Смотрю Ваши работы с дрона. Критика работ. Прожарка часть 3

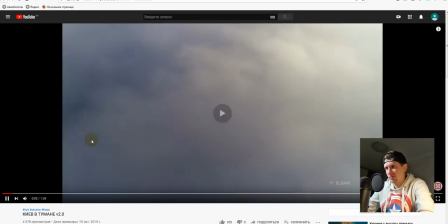[49:49]
Блин, даже не успел прочитать, что там написано. Постепенно поднимаешь картинку.
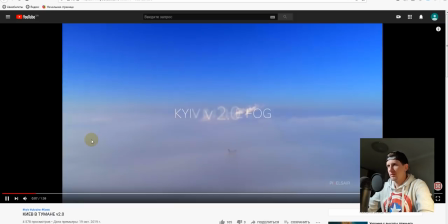[49:55]
Give in the fog. На черном фоне, и на него наехало 2-0. Понимаешь, данный ролик у тебя не шоу-рил. То есть у тебя нет такого набора кадра нарезки, который меняет свою локацию, меняет свой смысл.
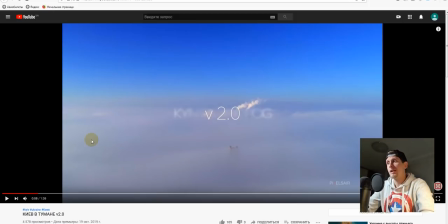[50:08]
У тебя, в принципе, тема одна. Киев в тумане. Вторая часть. В принципе, он не может быть никак, этот ролик, динамичный. Потому что здесь все происходит очень медленно. Если ты хотел сделать динамику, тебе нужно было делать ее с помощью таймлапсов.
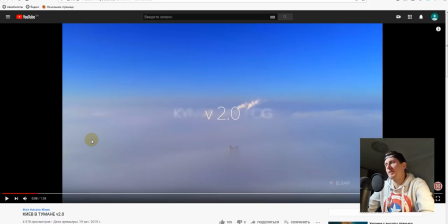[50:22]
Либо с помощью того, что ты просто выходил на какой-то подвижный транспорт, либо выходил там только через таймлапсы. Поэтому у тебя в данном случае то, что туман это есть редкость, и то, что ты делаешь такую красоту с помощью дрона, то,
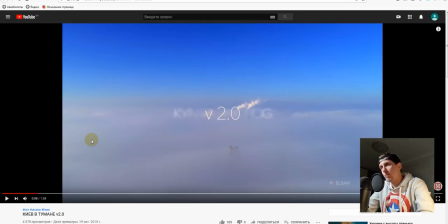[50:36]
что не видят другие люди, которые ходят снизу, я думаю, что по стилистике не подходит такой быстрый темп этого ролика. Либо он бы подошел, если бы сделал таймлапсы, где быстро все менялось, когда тучи быстро передвигались бы, тогда это было бы уместно.
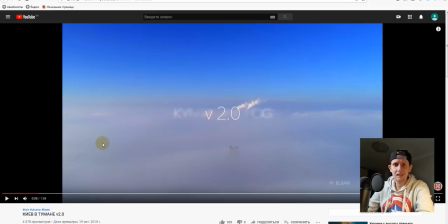[50:51]
У тебя нету динамики, у тебя все статическое, у тебя туман. У тебя просто сами кадры по себе максимально концентрированы, крутые, которые хочется рассматривать и кайфовать. Типа, вау, я в шоке, я такого реально еще не видел. И тогда это будет реально в тему.
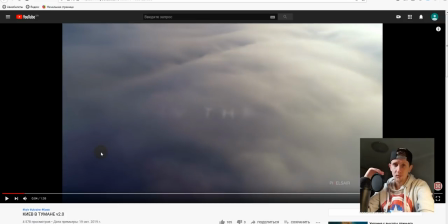[51:05]
У нас в начале классная подводка. То есть мы не понимаем, что происходит.
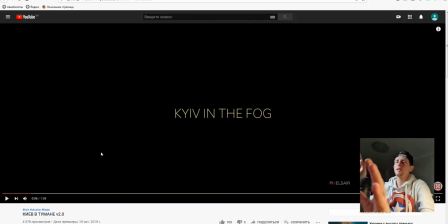[51:10]
Ты пишешь надпись, резко прерываешь. А надо было продолжить дальше пролет. Или просто лететь туманом. Постепенно появляется надпись «Kiev in the fog» версия 2. Либо просто с темного такого фона выйти постепенно на туман, и чтобы этот белый текст он растворился в тумане, и буквы просто растворились.
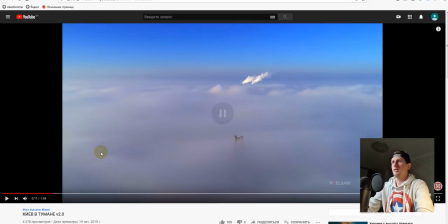[51:29]
И мне кажется, это было бы круче. Опускаем камеру вниз, она остановилась. Я думаю, ты знаешь, как я критикую всех, кто бросает. В данном случае ты слишком резко бросил колесико камеры, и оно сразу бросается в глаза, и картинка как будто взяли и по башке ударили телевизор старый, чтобы он работал нормально, наконец.
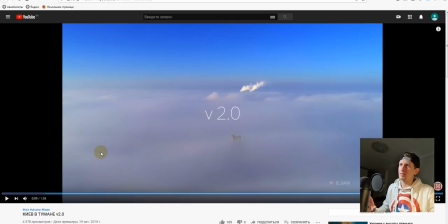[51:47]
Специально подъехать и крупным планом снять этот Южный мост, эту макушку, чтобы на фоне видно было как будто небеса, как будто выскочили такие два великана, такие два титана с видом на солнце. Против солнца бы еще поработал, но, наверное, ты очень далеко летел, откуда-то, наверное, с центра города летел.
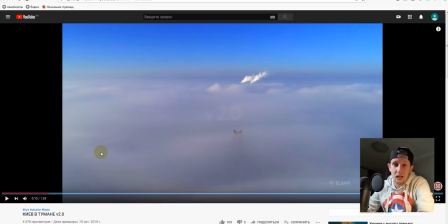[52:03]
Какой-то большой недостаток твоего ролика, что у тебя все снято на дальних планах. Ты сразу перекинул нас на родину мать.
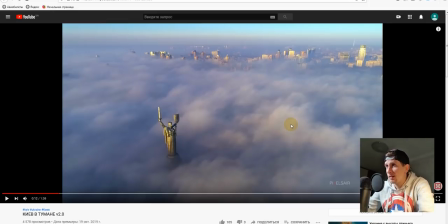[52:10]
Кадр хороший, но мне кажется, что слишком здесь много дал фиолетового. Ну, как-то слишком прям фиолетовый. Иногда при цветокоррекции лучше, когда снимаешь туман, насыщенность цветов убирать, чтобы оно было чуть не бесцветно, но не черно-белое.
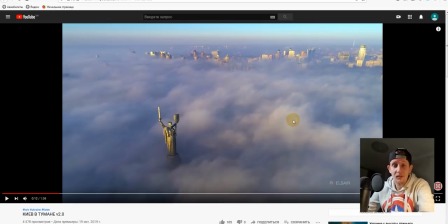[52:24]
И можно получить намного приятнее и мягче картинку. Давайте покажу, как я снимал родину мать и как получилось это у меня.
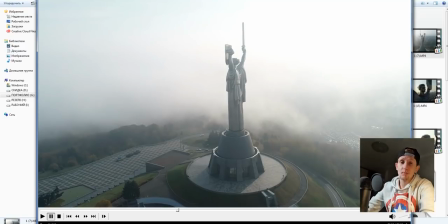[52:30]
Ты снимаешь все слишком далеко. Для того, чтобы разбавить свою работу, нужно делать крупный, средний, дальний план. У тебя средних очень мало.
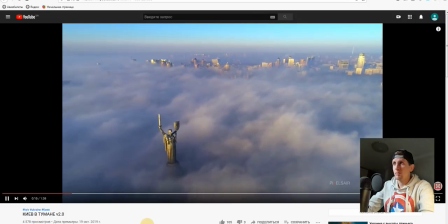[52:39]
Ты покажешь родину мать сдалека, потом почему-то решил поднять, подергать камеру во все стороны, подрыгаться, и ты включил Московский мост.
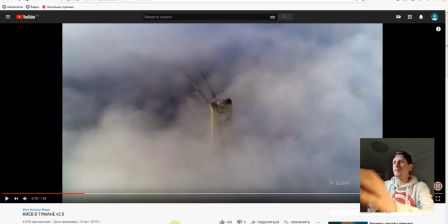[52:49]
Очень круто было бы, если ты взял бы эту родину мать, показал. Вот.
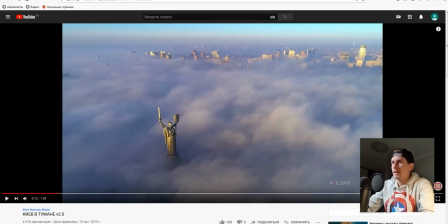[52:54]
Родину мать. Потом показал, как я снял.
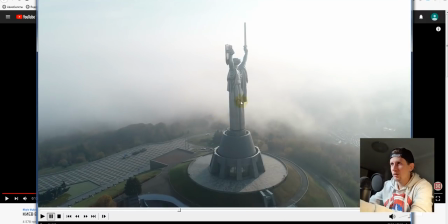[52:57]
Видишь, у меня не сильно такой насыщенный, да, я снимал в логе, но видишь, немножко туман лучше смотрится, когда не сильно цветная картинка.
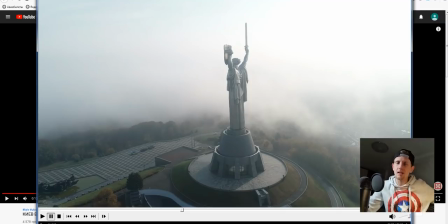[53:04]
Ты взял, например, родину мать сначала дальним планом показал, потом бы взял эту родину мать и снял бы еще крупно.
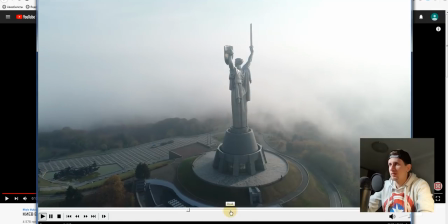[53:10]
Смотри, как круто. Видишь, как оно по-другому совсем смотрится?
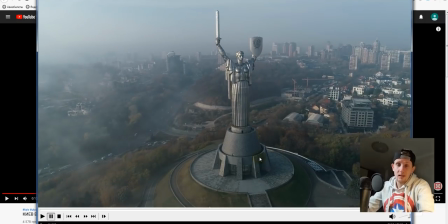[53:15]
То есть было бы намного выигрышнее твой ролик, если ты делал и чередовал крупный, средний, дальний план.
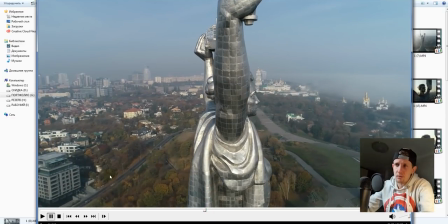[53:20]
При этом я эту родину-мать снимал на расстоянии 2,5 километров, чтобы ты понимал. Я летел, и у меня сигналом проблема была, но я с горем пополам пытался снять.
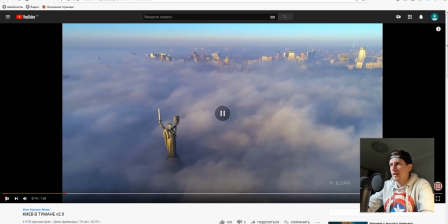[53:28]
То есть видишь, если, например, я взял бы твою родину-мать, вот и ты показал ее, и переключил бы сразу на этот кадр, было бы намного интереснее и зрителю.
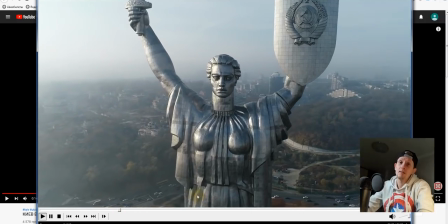[53:36]
А потом еще, если еще крупно, прям чуть не в лицо к ней заехал, и какие-то там элементы проработал, было бы реально круто.
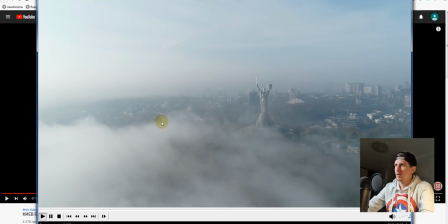[53:42]
Но как мог, так и снимал, но в любом случае, видишь, как я это обыграл. То есть ты показал в одной плоскости только сверху, и все, и хватит, ребята, отдыхайте. А так бы я бы сделал бы еще спереди ее, бы сзади облетел бы, и еще в разных ракурсах, и крупные планы я бы проработал.